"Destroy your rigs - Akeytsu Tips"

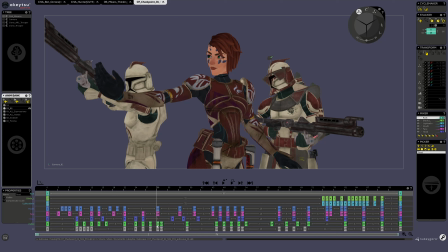(8:16)
I played a lot with this, like if I had a ball inside of a basket. You can see that the eye here will just go back, then rise up and scales down to retrieve its original position.
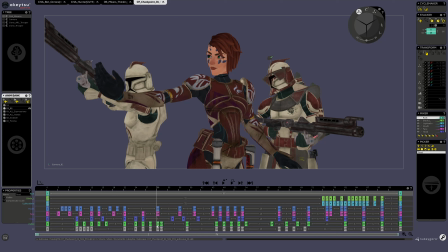(8:33)
But what you see, in fact, is just a bouncing ball inside of the eye cavity. And then the same. It's up, down, and it retrieves the original position.
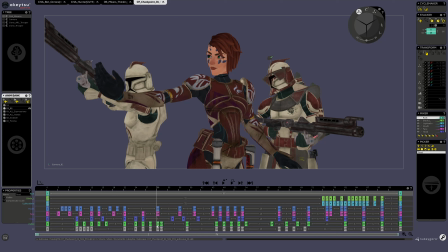(8:50)
So here the same. The eye is not centered. It really plays with the position of the cavity. So you have this, again, bouncing ball, boom, boom, boom, boom, which gives the
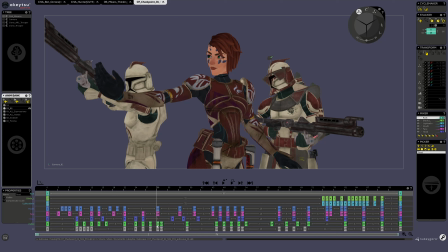(9:09)
life to this eye. And again, it's a robot. Okay, it's perfectly rigid, but it's up to you to just take any part you want and dislocate it and yeah, underlay your animation a bit better.
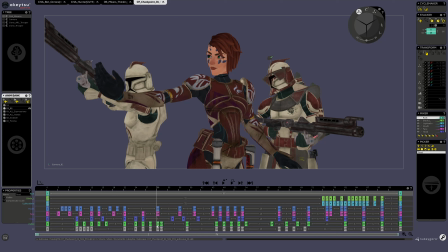(9:28)
Lastly, you have this animation. So same principle will can apply. So if you look at Meven, so the character here at the center, and mostly her arms,
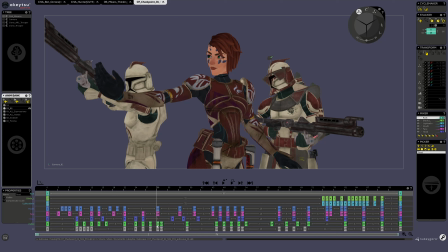(9:42)
they won't stay at the same anatomical volumes, if I may say so. For example, at the beginning, it's slightly scaled in this direction, just to follow the movement of the rising arm, like this. It's really light. Okay, you have this here,
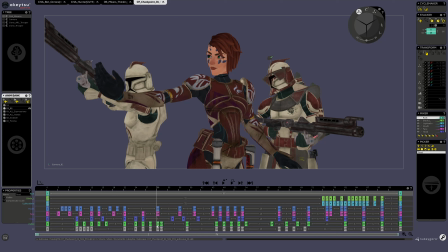(10:05)
but it's there. Then you have also this kind of stuff. You can see that the fingers are strangely bent, and the arm as well.
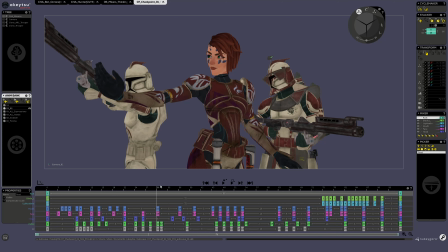(10:21)
And that's just to follow this movement. Okay. And by doing this, you bring also more ease in, more ease out.
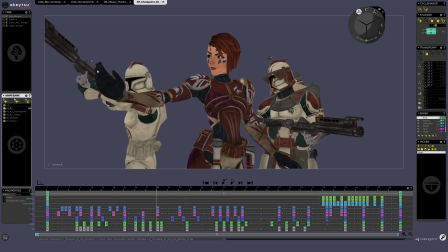(10:36)
You can control a bit better the timings of your fingers, so when they should stay in place, when they should reach the end position, and how much time they have to do this. So when you have a few keyframes like here, like I have, I did this in 24 keyframes.
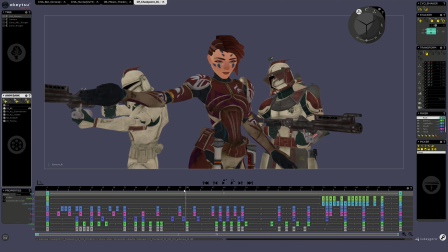(10:55)
So that's what we use for the world trailer. So you have to find those techniques to do this kind of stuff, and makes your animation a bit more fluid. So you have also this for the head,
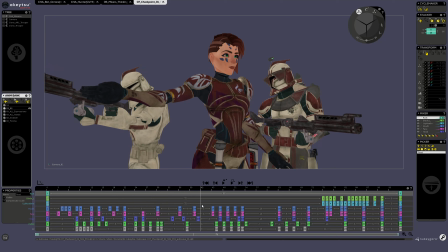(11:13)
like it's a bit compressed here between this posing and this posing. You have this one, and the head is slightly compressed. If you do this too much, the eye will see it, and it's wrong. You have to feel it, not see it.
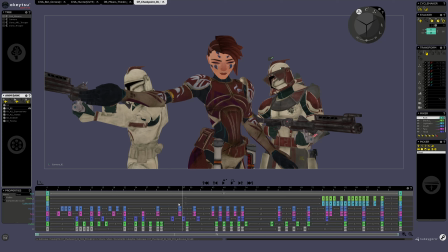(11:28)
So it's a subtle in between you have to find, but it's really important to get this right. Here you can see also that the fingers are quite bent toward this direction.
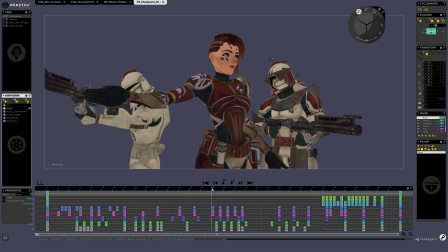(11:48)
It's just because I need to drive the viewer eye and follow kind of a cool flow like this. So everything I can bend to
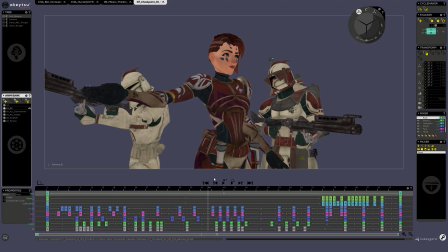(12:06)
express better this flow, I bend it. And yeah, but I can at some point, if I would like to, I could do this or this.
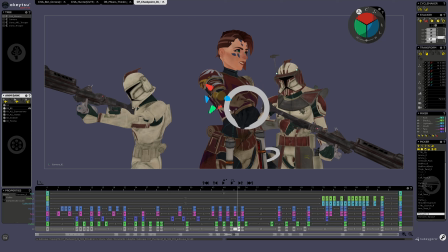(12:19)
Just here it doesn't work, but if it would help, I would do this.